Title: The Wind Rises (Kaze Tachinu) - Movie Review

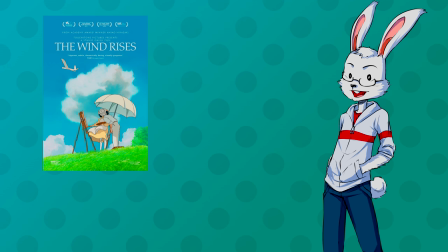0:00 The Wind Rises, or Kaze Tachinu for the purists,
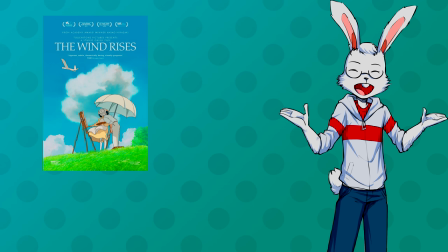0:03 is an animated film written and directed by Hayao Miyazaki and animated by Studio Ghibli, and is notable for being the swan song of the legendary director.
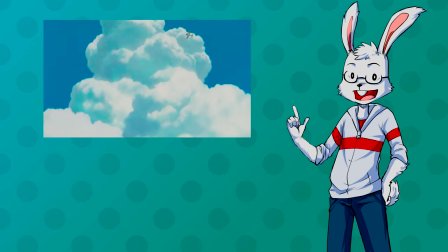0:11 The story is a fictionalized retelling of the life of Jiro Hirakoshi, a World War II-era plane engineer, and follows his life as he works to achieve his dreams.
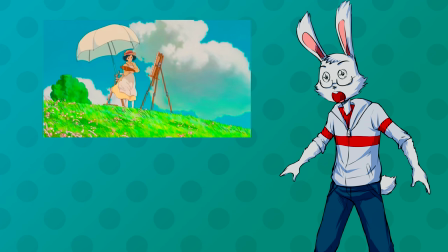0:20 Visually, this film is absolutely stunning. If you've ever seen a Miyazaki movie, you know what to expect in terms of art style, but never has it been so detailed and fluid.
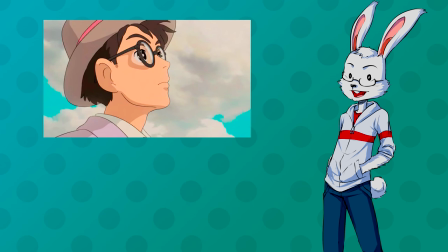0:28 I noticed so many little details where the artists went above and beyond. Times like when the camera is pointed towards Jiro at an angle, you can see his eyes refracted in his glasses.
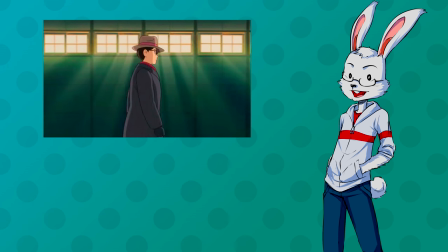0:36 In another scene where he's walking through a hallway, you can see light streaming in through the window. And when characters are out at night, you can see their breath when they talk. The voice acting, however, is not quite as stellar, at least not in the English version. At the time of writing this, I haven't seen the Japanese version. Not that it would make much of a difference since I don't speak Japanese anyway.
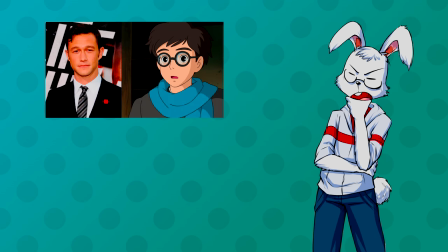0:53 Joseph Gordon-Levitt does a decent job as Jiro, but you can tell he is used to acting with his whole body instead of just his voice, and some parts sound a little phoned in. The rest of the cast is equally hit and miss, but it's just good enough to keep the viewer engaged. The main theme of this movie is essentially dreams.
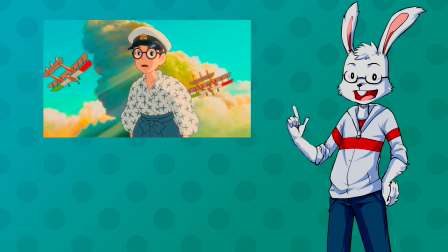1:08 Jiro's dream to build airplanes is his main driving force, for example,
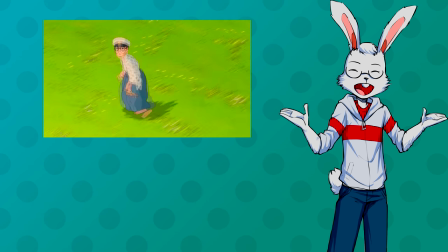1:11 but the movie plays with the many definitions of dream by having long dream sequences at the beginning of every act, where Jiro shares a dream with his idol,
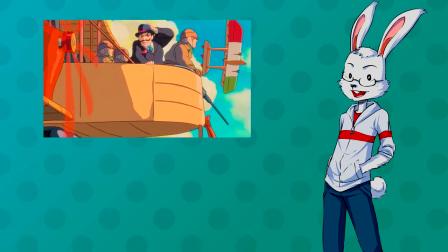1:18 Mr. Caproni, who, like Jiro, is based on a real-life plane engineer. Even when Jiro is awake, The movie strives to create a surreal, dreamlike atmosphere,
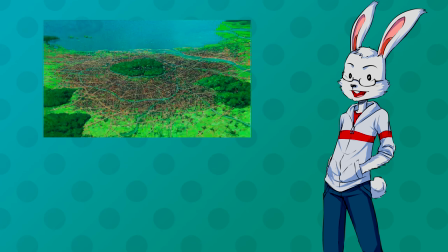1:26 sometimes with its imagery, such as an earthquake drawn as waves moving through the ground, but more noticeably in its sound effects.
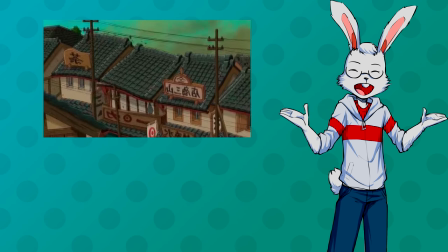1:32 Most of the sounds throughout the movie are just people making noises with their mouths, which really adds to the surreality. Another major part of the movie is the romantic subplot. So many movies employ the infamous romantic subplot, and although they can sometimes make the movie, more often than not they're the film's greatest weakness. And to be honest, as I was watching the movie, I thought I was going to tear it apart for a weak romance.
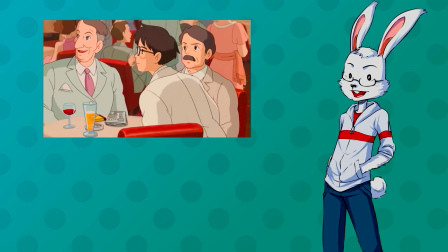1:51 And though I still stand by the fact that both his love interest Naoko and the relationship itself couldn't be any flatter, they actually provide important characterization for Jiro.
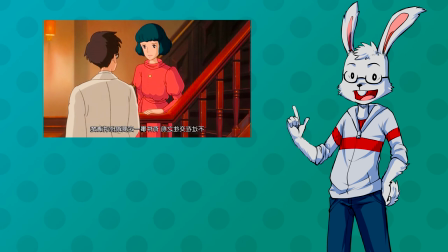1:59 The fact that Jiro can maintain a relationship shows that his fixation on airplanes is passion rather than obsession.
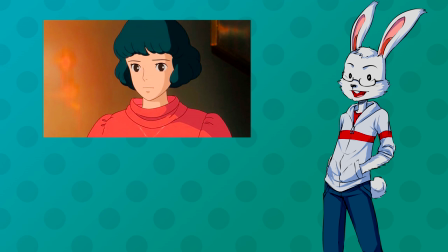2:05 At one point, he states that if his job keeps him away from Naoko, he will quit without hesitation, even though that job is his dream.
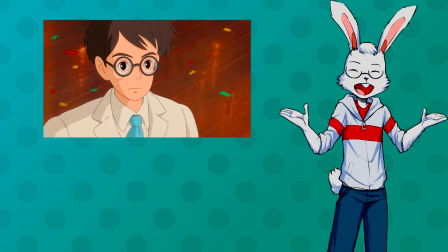2:11 This makes him out to be a more rounded character rather than the whole movie being about nothing but planes.
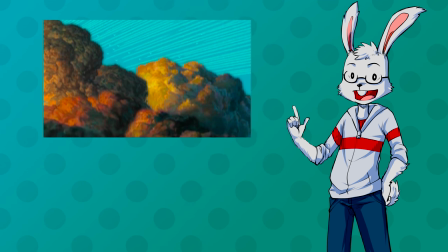2:15 Something that the movie never explicitly draws attention to, But I feel as subtly implied as it stands on the morality of Jiro's actions both Jiro
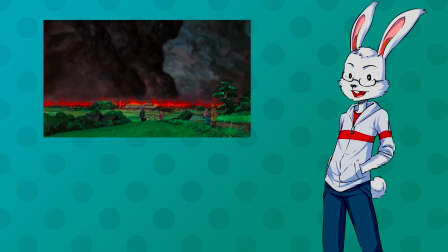2:23 and Mr Caproni state multiple times that although they would prefer their planes carry passengers instead of bombs in the end They don't care so long as they get
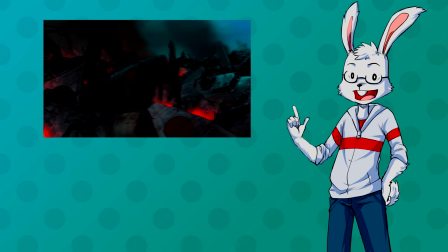2:30 to design beautiful planes Although none of the characters challenge this I feel like the writer subtly encouraged the viewers to consider it the biggest example of this
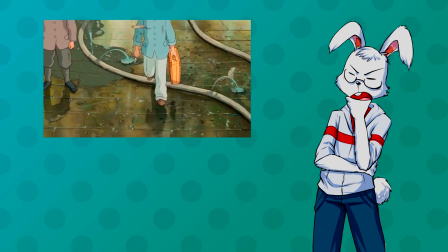2:38 is the aforementioned earthquake anything The earthquake doesn't destroy is taken by the subsequent fires Jiro sees an entire town destroyed before his eyes And I feel
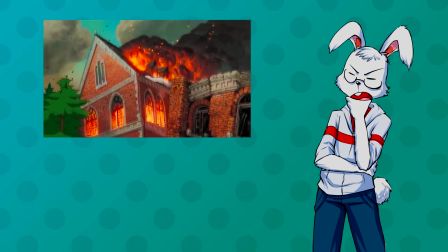2:45 like the purpose of this scene is to show Jiro what his planes will be used for But ultimately the movie allows you to decide for yourself whether
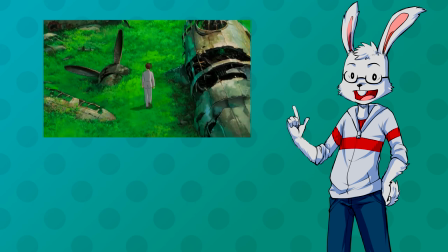2:51 or not you agree with Jiro It only wishes to tell his story without passing judgment on him and personally I feel like the world of entertainment
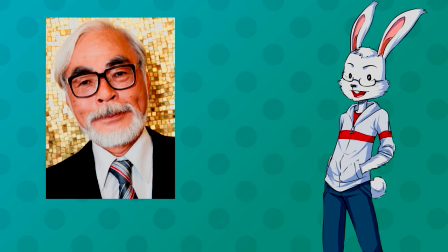2:57 could use some more moral ambiguity and so the career of a legend comes to a close and with a Fitting end the story of a man who wants only to create beauty made by a man who has spent most of his life Creating it though. It's sad to see the end of this era We have been left with an incredible legacy of some of the most beautiful films ever enjoy your retirement Mr. Miyazaki, you've earned it.